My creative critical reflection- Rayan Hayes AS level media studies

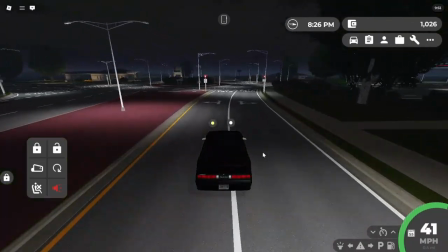(0:00)
Hello, welcome to my creative critical reflection. In this video, I will be answering 4 questions relating to my final product.
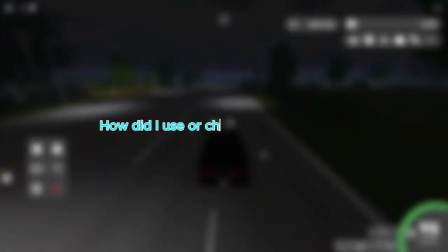(0:08)
So let's begin. How did I use or challenge conventions and represent social groups or issues?
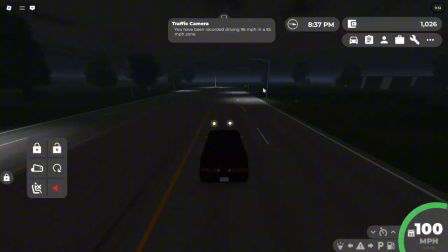(0:15)
My product mainly follows the conventions of crime thrillers like Taken and The Joker, and elements of psychological thrillers like Severance.
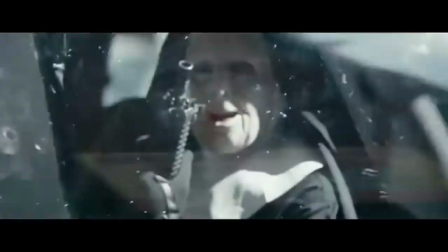(0:24)
Crime thrillers focus on illegal acts, suspense, and power dynamics, which I follow in my final product,
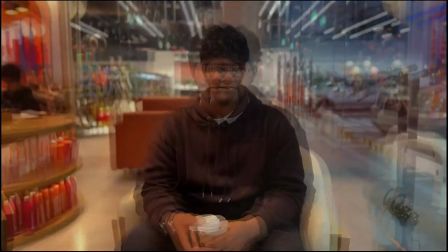(0:30)
like the moment when Samantha's drink is spiked, following her getting abducted by an organization.
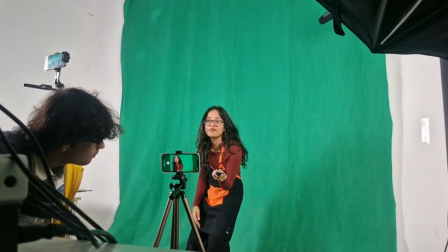(0:36)
This scene creates tension and drives the narrative.
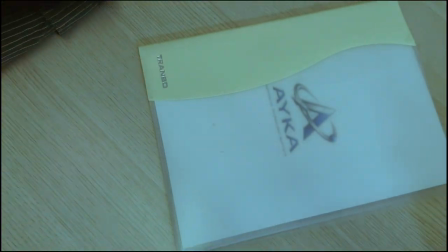(0:39)
I use restricted narration so that the audience learns narration at the same time as the protagonist,
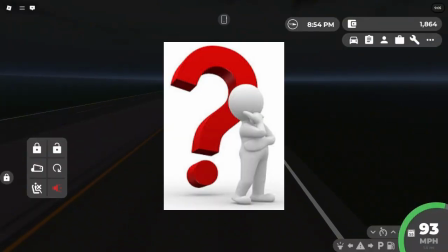(0:45)
creating mystery and suspense while asking questions like why was she particularly targeted?
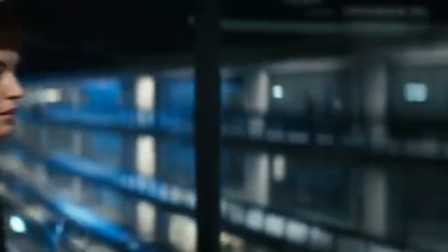(0:51)
Psychological thriller elements are shown through Samantha's memory loss and the use of distorted sound effects like
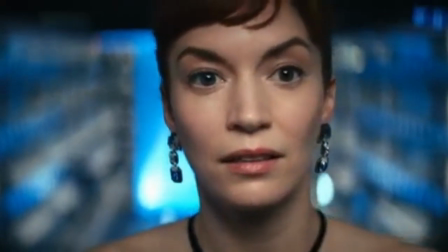(0:56)
echoes and planned dialogues focusing on Samantha's past to blur her reality and create instability.
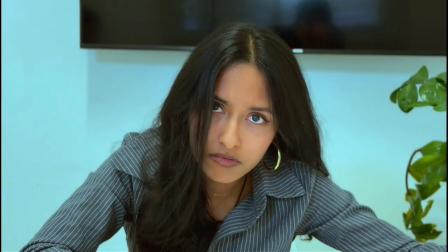(1:02)
The forced digital marketer label creates a sudden juxtaposition from her passionate acting career,
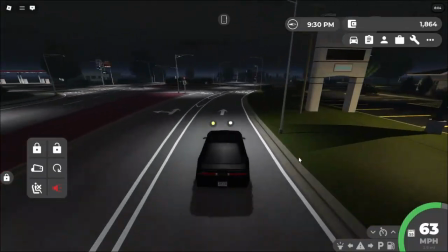(1:08)
reflects on an identity crisis by manipulation. For locations, I used Duncan purposely as it was a normal and public looking space which
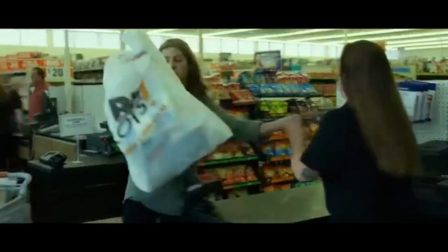(1:17)
follows crime thriller conventions where criminal acts happen in ordinary environments, forming tension.
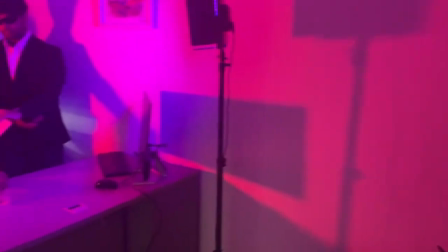(1:23)
I used our school's registration offices to create a corporate environment that suggests the company's organized formality,
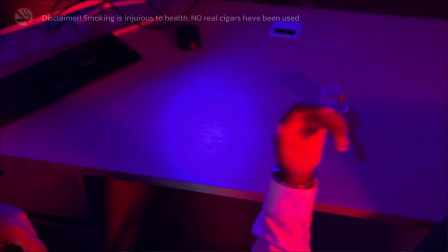(1:31)
also reinforcing the CEO's dominance and authority.
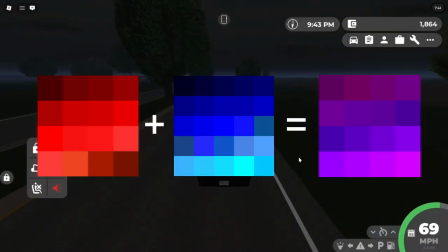(1:34)
For visuals, I used low-key lighting, mixing red and blue tones to form a purple tone with slight red and blue accents.
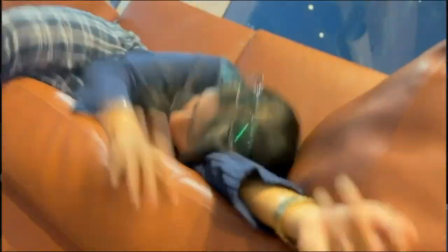(1:42)
I use handheld camera movements and Dutch angles to represent Samantha losing consciousness.
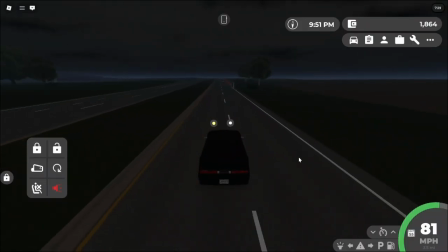(1:48)
This technique creates suspense and psychological tension without using harsh physical violence.
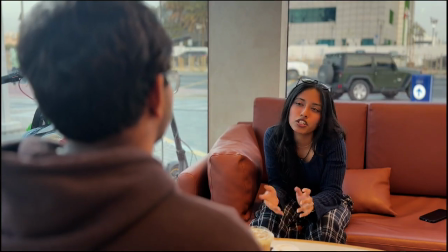(1:54)
I also use natural lighting during a conversation at Dunkin' to apply normality, making the later disruption more unsettling.
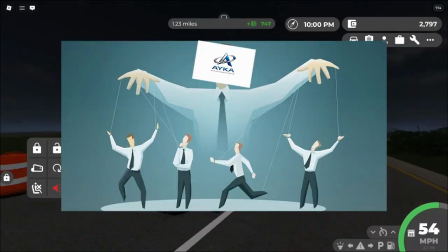(2:03)
I also challenge conventions by using a corporate entity as my main antagonist rather than using a single villain.
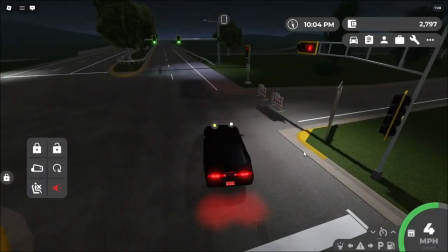(2:10)
This decision shifts the threat from an individual to an entire institution.
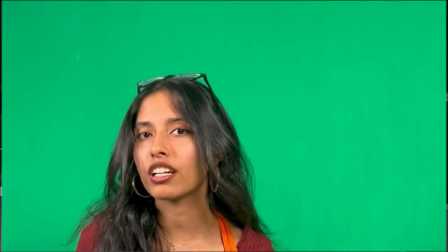(2:15)
I depicted Samantha as a passionate and intelligent individual rather than an overly passive and emotional person,
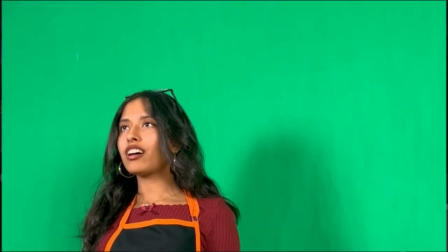(2:21)
which is usually how female protagonists are portrayed.
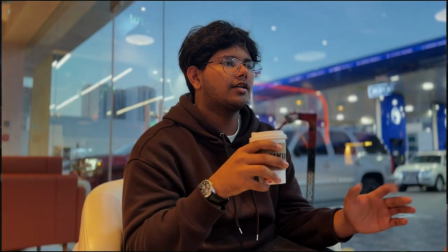(2:25)
The choices of using locations like Duncan also contradict common conventions of dark and isolated settings of thrillers.
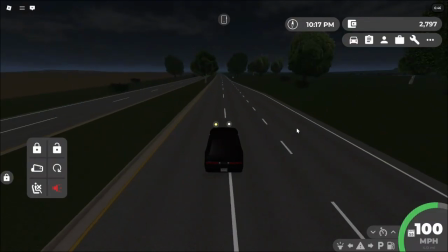(2:33)
My opening sequence represents social groups.
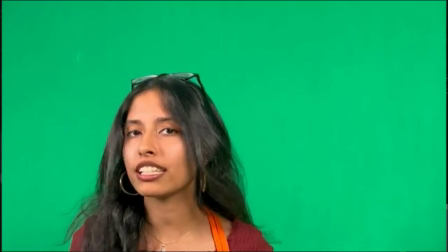(2:36)
Samantha represents creative and artistically passionate individuals who feel dictated and chained to corporate environments,
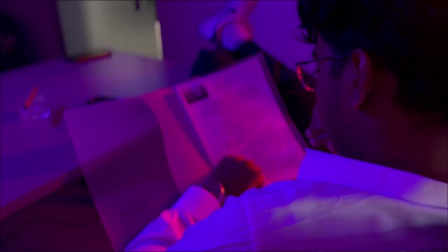(2:43)
while the CEO represents authority, exploitation, and hierarchies.
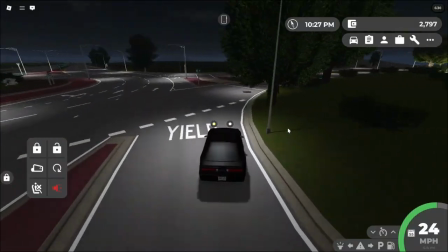(2:48)
This shows how normal and ordinary young adults can be manipulated, giving social relevance and depth.
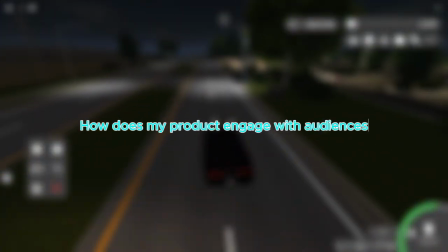(2:56)
How does my product engage audiences and how would it be distributed if it were a real media text?
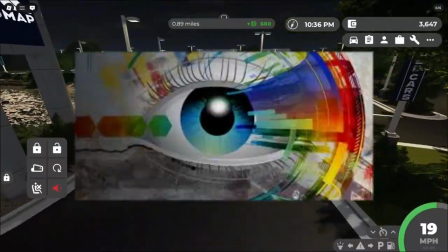(3:02)
My product engages audience through visual storytelling, narrative, and technical techniques used throughout the opening.
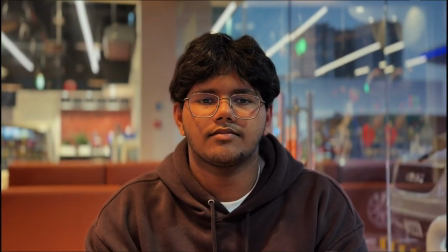(3:10)
In scene 2, I use visual effects like blurs to depict Samantha's drink has been spiked,
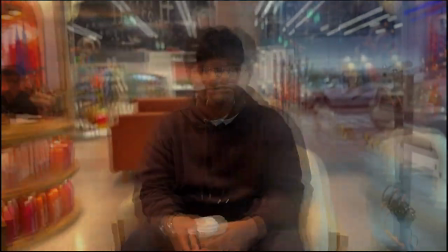(3:16)
immediately signaling danger and threat to the audience.
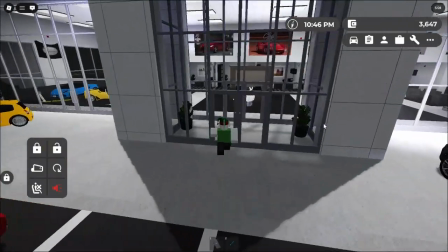(3:20)
This technique increases tension and attracts the audience into wondering what's gonna happen.
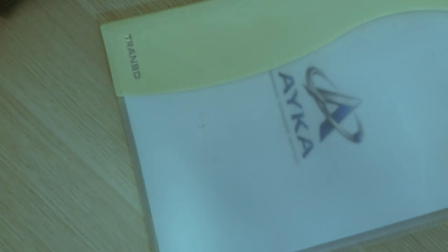(3:26)
In scene 3, I use distorted sound effects of dialogues to represent Samantha's fragmented memory
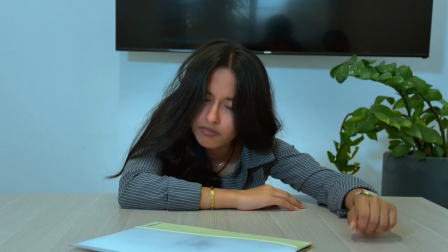(3:33)
and deliberately faded them out when she regained consciousness to show the exact moment her memories had been lost.
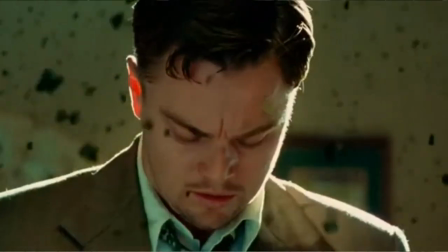(3:41)
This creates a sense of suspense and mystery to the audience.
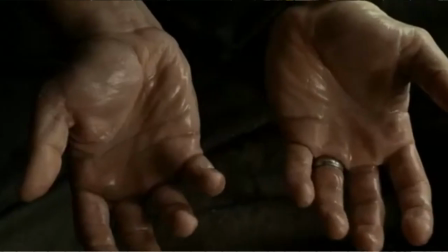(3:45)
Not to mention, I use the CEO's voice first by making him say, "Let's get her ready."
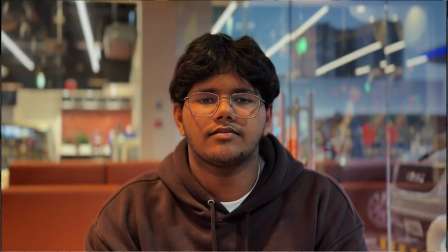(3:52)
This was used to depict dominance even in Samantha's head.
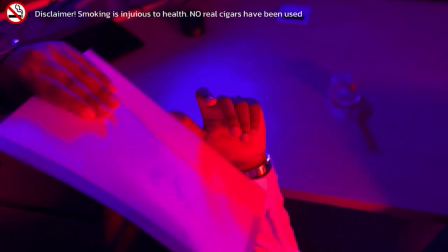(3:57)
A smoking disclaimer was included to ensure the film did not promote smoking and to comply with media regulations,
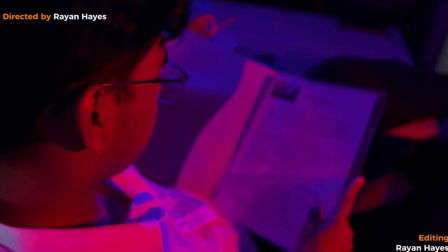(4:06)
reflecting responsible media production practices.
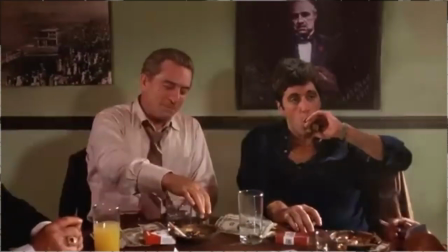(4:10)
The cigar was used to represent the power and authority of the CEO, giving the impression of immense control to the audience.
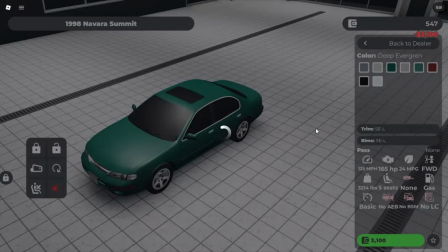(4:19)
Costume design was also used to engage audiences.
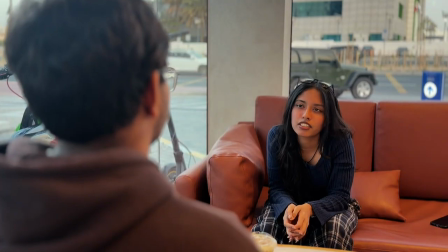(4:23)
Samantha's checkered pajamas and blue casuals grounds her as relatable,
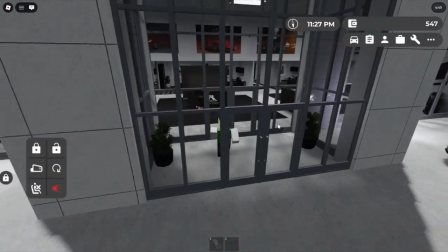(4:28)
while small gestures like fidgeting with her necklace express anxiety visually, helping the audience connect to her emotionally.
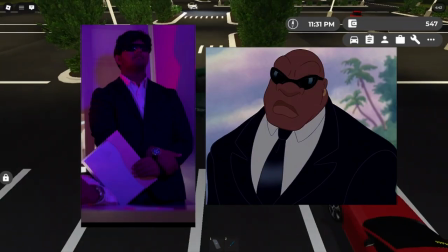(4:37)
The bodyguard wears sunglasses and formals in black and white to follow the
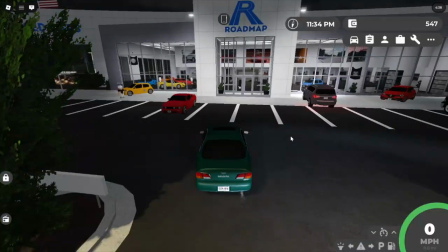(4:42)
stereotypical look of a bodyguard and suggest authority and control,
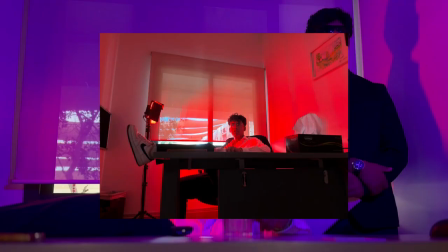(4:47)
while the CEO wears sneakers and is seated informally to depict youthfulness,
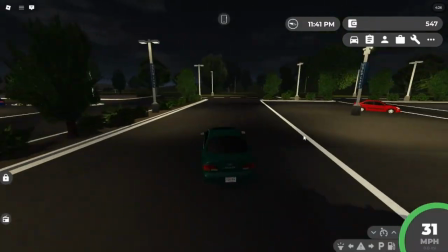(4:52)
confidence, and make him appear menacing. I also use narrative techniques to engage the audience.
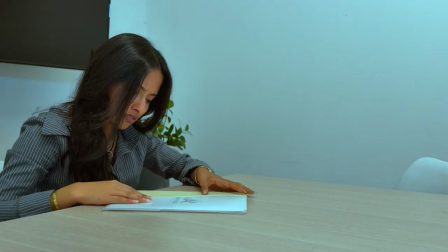(5:00)
The restricted perspective allows viewers to uncover information alongside Samantha, increasing suspense and curiosity.
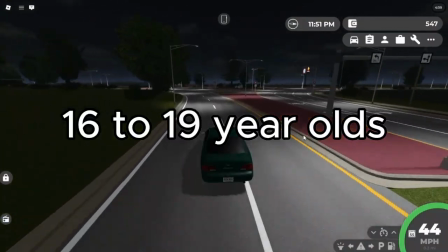(5:09)
Our target audience is primarily 16 to 19-year-olds, while the opening appeals to a broader 15 to 25 age range.
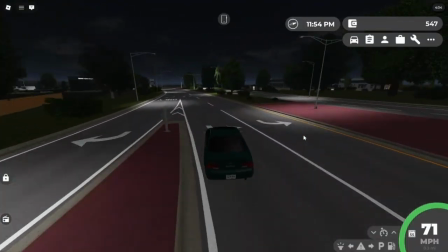(5:17)
This age group craves thrillers.
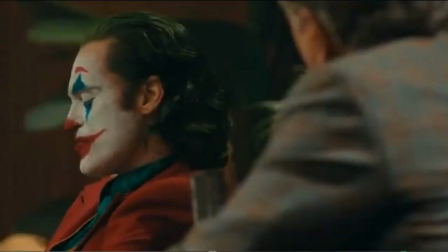(5:20)
Our target audience are those who are particularly interested in crime thrillers and psychological thrillers,
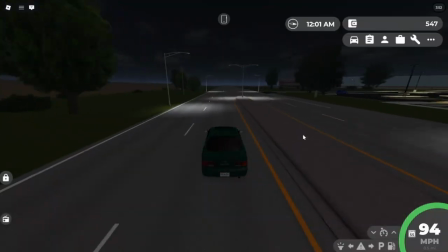(5:26)
as these combine tension, relatability, and mystery. In terms of distribution, if this were a real media text,
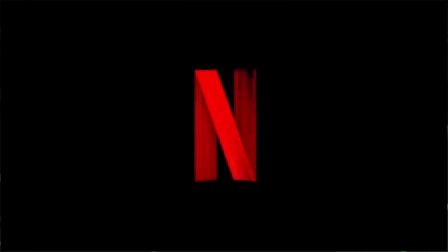(5:34)
I would release it on digital platforms like Netflix, Amazon Prime, Hulu, and HBO Max.
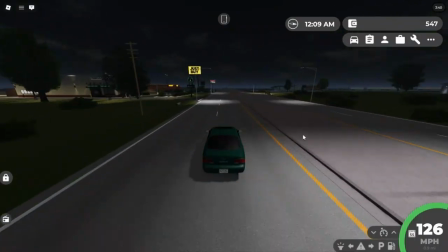(5:41)
These sites are particular with the target demographic.
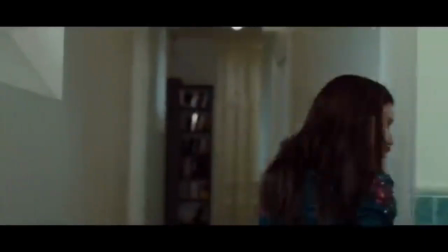(5:45)
I will also submit it to film festivals so that I can reach audiences who appreciate suspenseful and criminal storytelling.
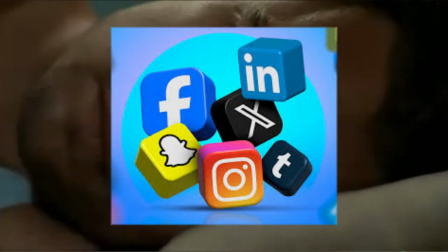(5:53)
To market my media text, I would use social media platforms like Instagram, Facebook, and YouTube.
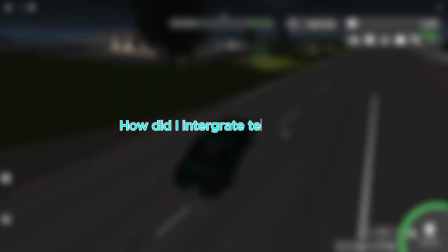(6:00)
This is to increase my audience count. How did I integrate technologies, software, hardware, and online in this project?
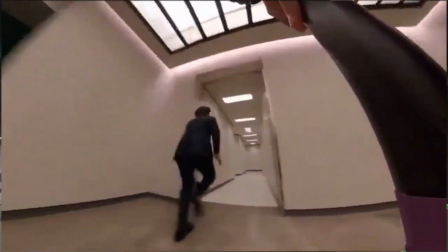(6:09)
In my project, I implemented a range of hardware, software,
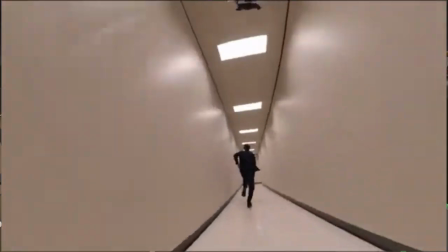(6:13)
and online to enhance my production quality and create a professional crime psychological thriller.
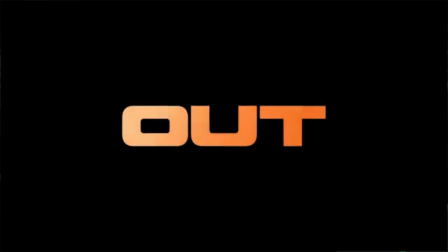(6:18)
Firstly, I used the iPhone 17 Pro Max and took advantage of its cinematic mode to add a filmic visual style.
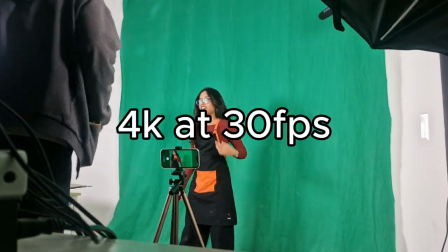(6:25)
I recorded in 4K and 30 FPS to maintain high resolution and smooth motion, which increased our overall production value.
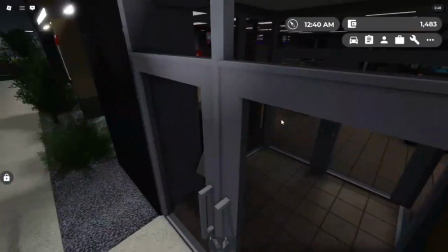(6:33)
I wanted to maintain my stability, so I used tripods and a phone cage to do so.
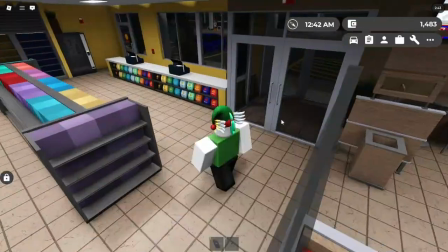(6:38)
This prevented any unnecessary camera shake and ensured controlled framing.
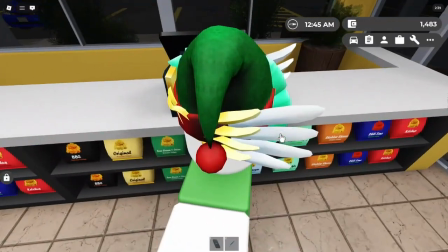(6:43)
To enhance our audio quality, I ensured to use DJI mics.
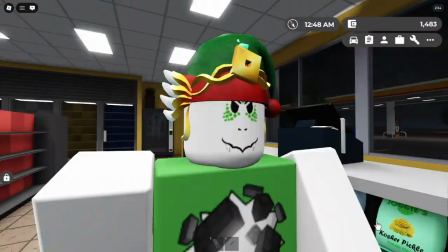(6:48)
This significantly improved clarity of voiceovers and dialogue.
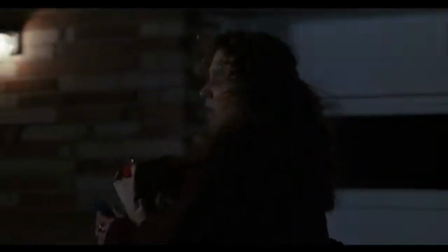(6:52)
Sound was a very important convention in thriller genres as it helped build tension and suspense.
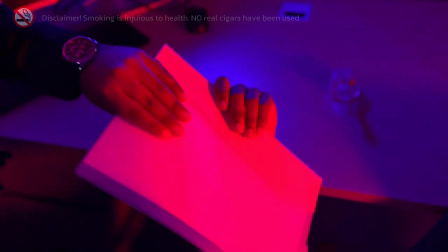(6:58)
Lighting was also planned and used effectively. In scene 1, I used the GVM lights to create a purple hue with red and blue tones.
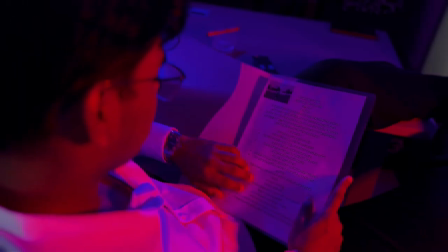(7:06)
This was used to make the CEO and his atmosphere look menacing. The color choices represented power and dominance.
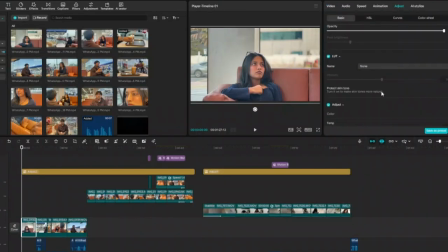(7:14)
For softwares, I edited and color graded everything using CapCut. The user-friendly editing software allowed me to layer visuals, sound effects, and transitions to construct meaning.
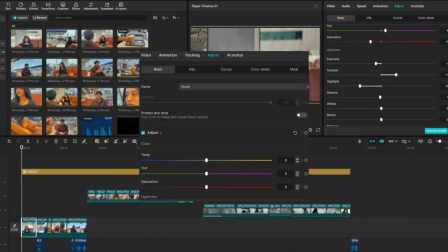(7:25)
I also used LUTs from Lutify Me alongside CapCut's built-in color grading options to manipulate tone and atmosphere.
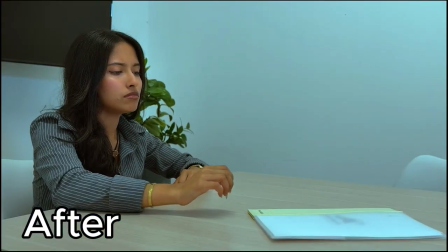(7:33)
For example, in Scene 3, I used a cinematic green LUT to make the office look sterile and eerie, evaluating the unease.
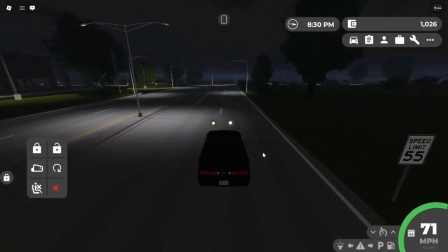(7:40)
I edited special effects and VFX to create environments that demonstrate our thriller conventions.
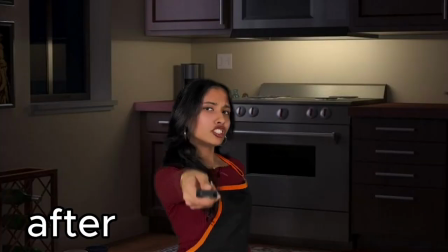(7:46)
In Scene 1, I used a green screen so that I can edit in a kitchen backdrop to create an artificial advertisement-like atmosphere.
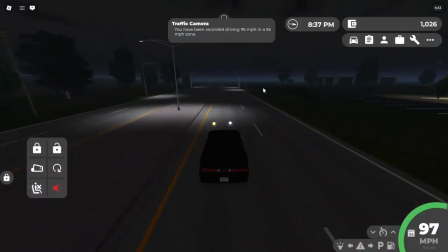(7:54)
YouTube's royalty-free audio library allowed me to edit in background scores without violating any copyright laws,
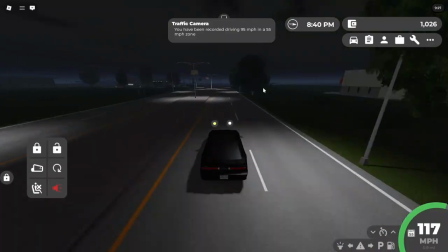(8:01)
reflecting on professional awareness of legal media regulations. Free sound allowed users to select from a range of sound effects.
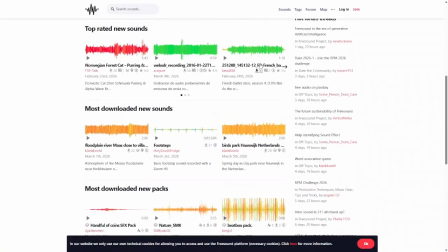(8:09)
It allowed me to use things fit for our scene and genre, which also prevented us from breaking copyright laws.